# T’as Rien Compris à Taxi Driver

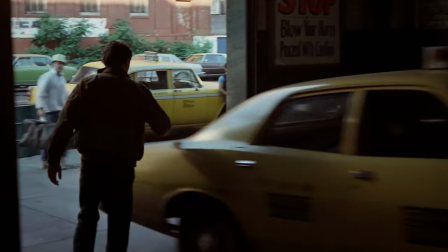0:00 Déjà, c'est quoi, Taxi Driver ? Taxi Driver, c'est un film qui raconte l'histoire d'un mec. Ce mec, il s'appelle Travis Wickel et Travis, c'est un chauffeur de taxi. Travis, genre, il passe ses nuits à conduire ses clients d'un point A à un point B et c'est à ça que sa vie se résume.
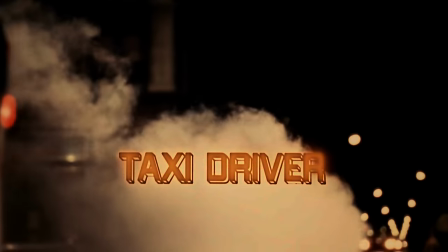0:12 Du coup, la première image du film, c'est justement un taxi. Le film s'appelle Taxi Driver et c'est pas pour rien. Juste après, on va justement suivre Travis s'inscrire en tant que chauffeur de taxi parce qu'il a besoin de boulot.
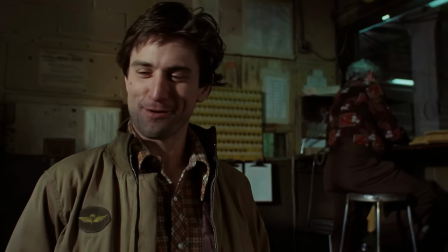0:21 C'est à ce moment qu'on commence à comprendre qu'il y a un truc bizarre parce que Travis, il demande à travailler exclusivement la nuit pour avoir quelque chose à faire pendant ses insomnies.
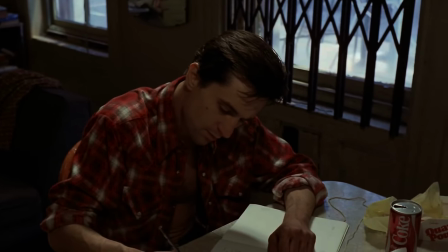0:28 Dans la suite du film, on voit la première scène où Travis est écrit dans son journal et le film en profite pour nous raconter le cauchemar qu'est la vie de Travis.
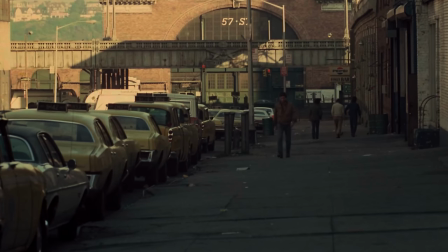0:34 Le film nous indique qu'il balance constamment entre une routine déprimante et l'insomnie et que cette balance représente toute sa vie.
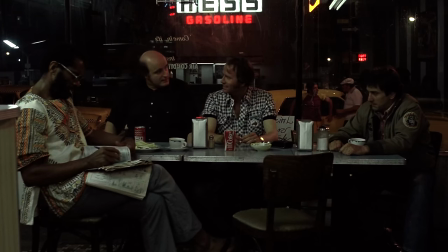0:39 Travis commence ensuite à travailler. Il conduit des clients, mange avec ses collègues et le passage est plutôt triste. Mais le film va pas rester triste pendant très longtemps.
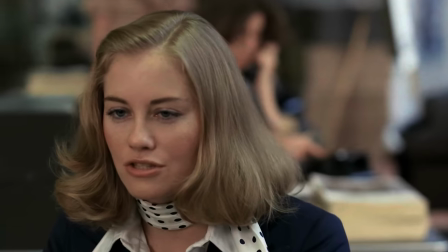0:45 Dans la scène d'après, on nous introduit le personnage de Betsy, joué par Sybille Shepard et son introduction est genre angélique.
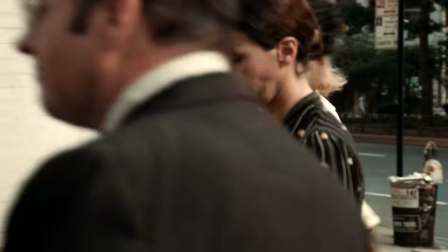0:50 Elle est habillée tout en blanc alors que les gens autour d'elle sont en gris. Et la musique nous fait comprendre que cette femme, elle est pas comme les autres.
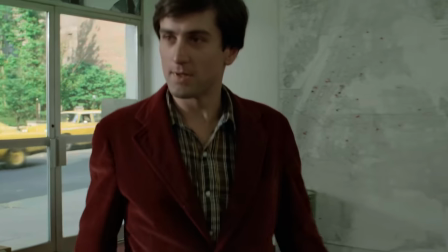0:55 Travis le remarque aussi, donc il décide quelques minutes plus tard d'aller lui parler.
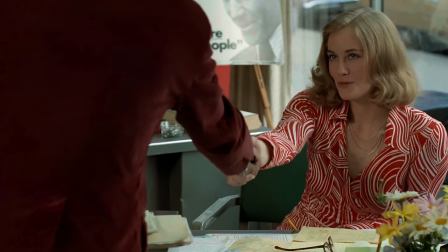0:59 Après avoir réussi à la séduire directement sur son lieu de travail, au QG du candidat présidentiel Palantine à New York, Travis allait emmène Betsy boire un café.
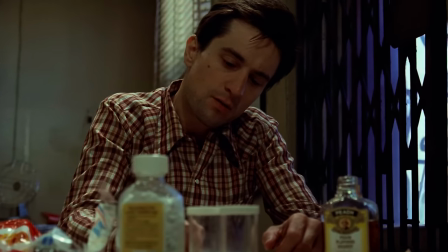1:06 La connexion passe bien et il décide de se revoir pour aller au cinéma. Entre temps, Travis continue d'écrire dans son journal et on sent qu'il est de plus en plus énervé de la société qui l'entoure.
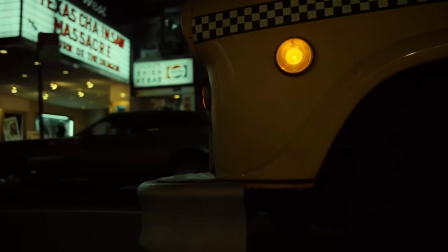1:13 Taxi Driver veut que nous aussi on soit énervé, donc dans les deux scènes qui suivent celles du journal, on a l'introduction d'un proxénète,
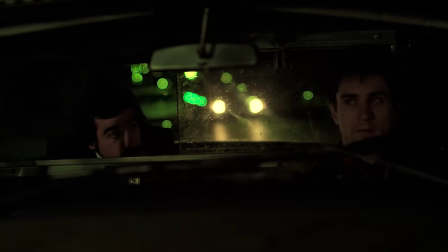1:19 un mec qui s'appelle Sport, mais aussi une scène où Travis conduit un client totalement fou qui planifie de tuer sa femme car cette dernière le trompe.
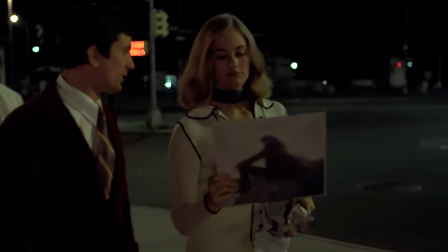1:25 Après ces deux scènes horribles, du coup, on repart sur la relation entre Betsy et Travis, donc le film recommence à être joyeux.
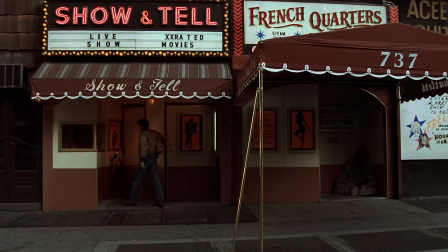1:30 Ou peut-être pas, en fait. Travis, il est accro au film pour adultes, donc c'est là-bas qu'il emmène Betsy pour leur deuxième date.
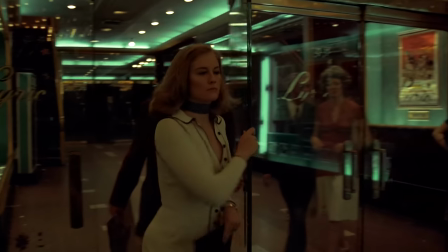1:35 Bien entendu, Betsy, elle est normale, donc ça lui plaît pas, et elle décide de quitter la salle. Travis tend de la rattraper et de la convaincre de rester, mais c'est trop tard.
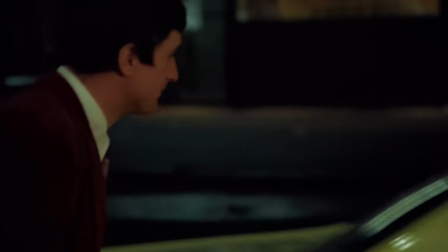1:41 Toute tentative de relation entre eux vient d'être détruite par cette idée de Travis. Tout ça, sachant que Travis pensait sincèrement que c'était une bonne idée.
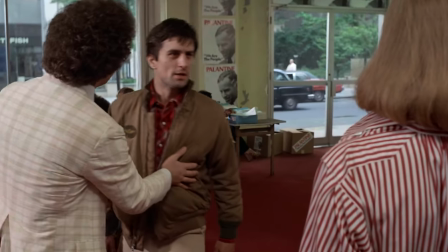1:46 Il va tenter de la recontacter par téléphone, mais elle va raccrocher. Il va tenter d'aller la voir à son bureau mais elle va l'ignorer, c'est mort pour lui.
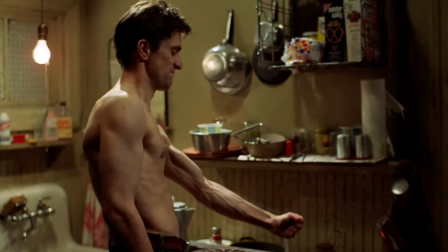1:52 Travis il se sent rejeté et humilié donc il va décider de s'entraîner pour devenir plus musclé. Il va commencer à devenir fou donc il va acheter des pistolets, 4 pistolets plus précisément, et il commence à s'entraîner avec.
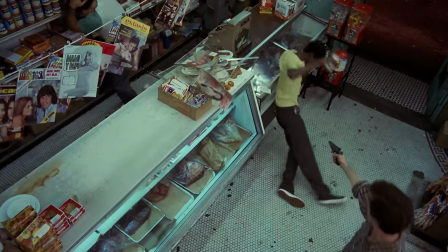2:01 Pourquoi ? Parce qu'il doit tuer Palantine, le mec pour qui bosse Betsy. Travis il commence par tuer un mec dans une épicerie mais c'est pas assez pour lui, il a besoin de tuer quelqu'un de plus important.
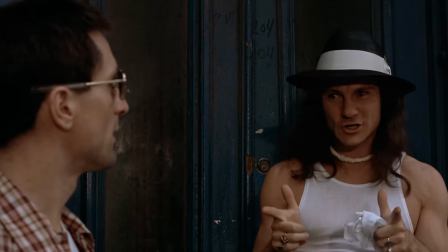2:08 Dans le même temps il recroise Sport, le proxénète dont je t'avais parlé, et il découvre que ce gars abuse une fille de 12 ans qui s'appelle Iris.
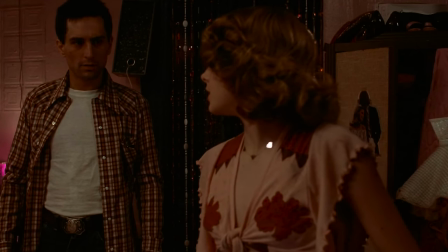2:13 Travis y prend la décision d'oublier Betsy et de maintenant concentrer tous ses efforts sur le fait de sauver Iris. C'est sa nouvelle obsession, mais pas la seule.
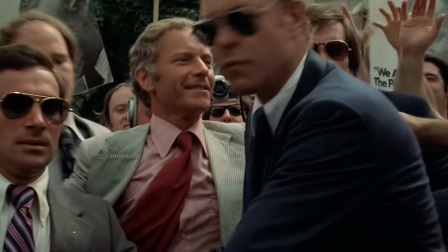2:20 Donc le jour d'après Travis y sera à un meeting de Palantine et tente de le tuer. Malheureusement pour lui il se fait remarquer avant même d'avoir pu tirer sur le candidat donc il s'enfuit.
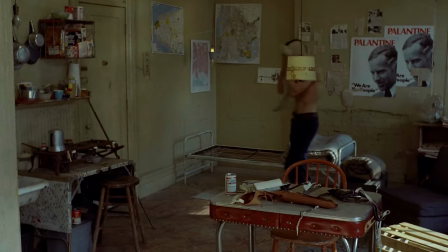2:27 Il se rend donc compte que tuer Palantine ça va être impossible donc il repart sur Iris.
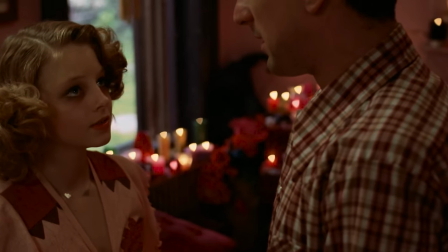2:31 Il lui écrit tout d'abord une lettre pour l'encourager à fuir et puis après s'être fait passer pour un client d'Iris qui est une prostituée, les deux conviennent de se retrouver dans un café pour discuter.
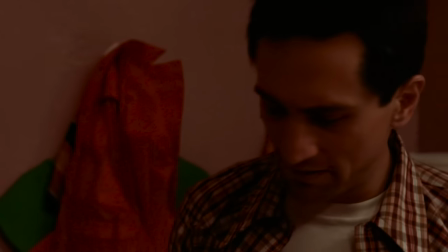2:38 Ils discutent et Travis essaye de convaincre Iris de s'échapper de son quotidien horrible et traumatisant pour une jeune fille de son âge.
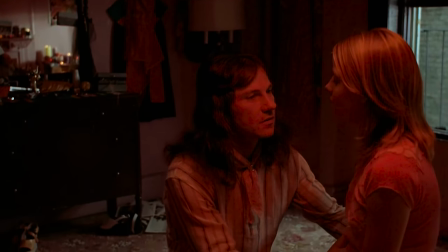2:44 Iris, elle est intriguée par Travis. Mais comme elle ne décide pas à se révolter contre Sports, c'est Travis qui va sur Eskroll.
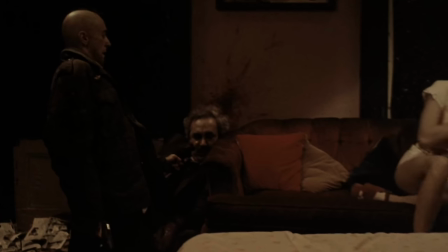2:50 S'en suit alors une scène chaotique où Travis tue tous les hommes qui abusaient d'Iris pour finir par essayer de se suicider.
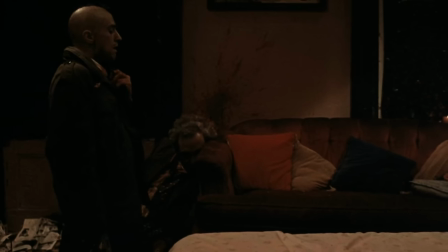2:55 Cependant, il a déjà utilisé toutes les balles de son pistolet, donc sa tentative de suicide échoue et il est contraint de continuer sa vie avec tous ses meurtres sur la console.
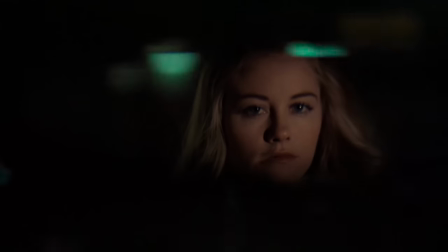3:02 Dans une scène finale, le film nous montre Travis ayant Betty comme cliente dans son taxi. Mais la scène paraît irréelle tant elle est bizarre et incongrue dans le contexte du film. Voilà en gros un résumé rapide du film. Mais le truc c'est que le film peut paraître simple à comprendre. Peut-être que si tu l'as déjà vu tu t'es dit que le film il est sympa ok. Mais bon à part parler de la solitude il fait pas grand chose d'autre. Spoiler le film parle de plein de choses en plus de la solitude.
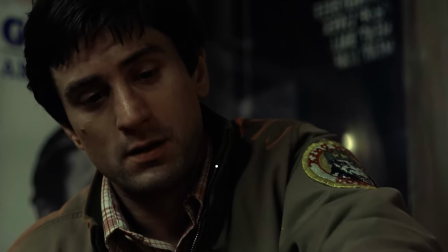3:22 Normalement dans ces vidéos j'arrive à ressortir genre 2, 3 voire 4 sens maximum au film. Mais là le problème c'est que le film il parle de trop de choses.
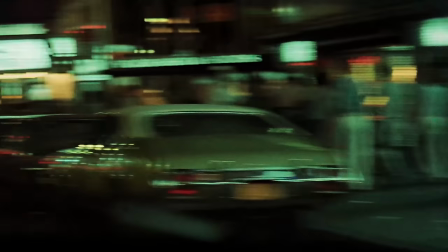3:29 Le film parle de solitude, de la superficialité de notre monde, de traumatisme, de la recherche de modèles.
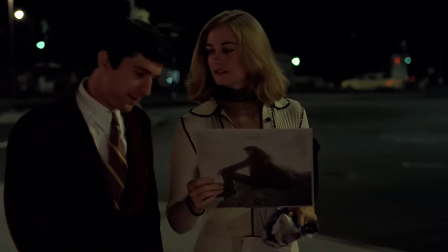3:34 Mais même et surtout d'amour.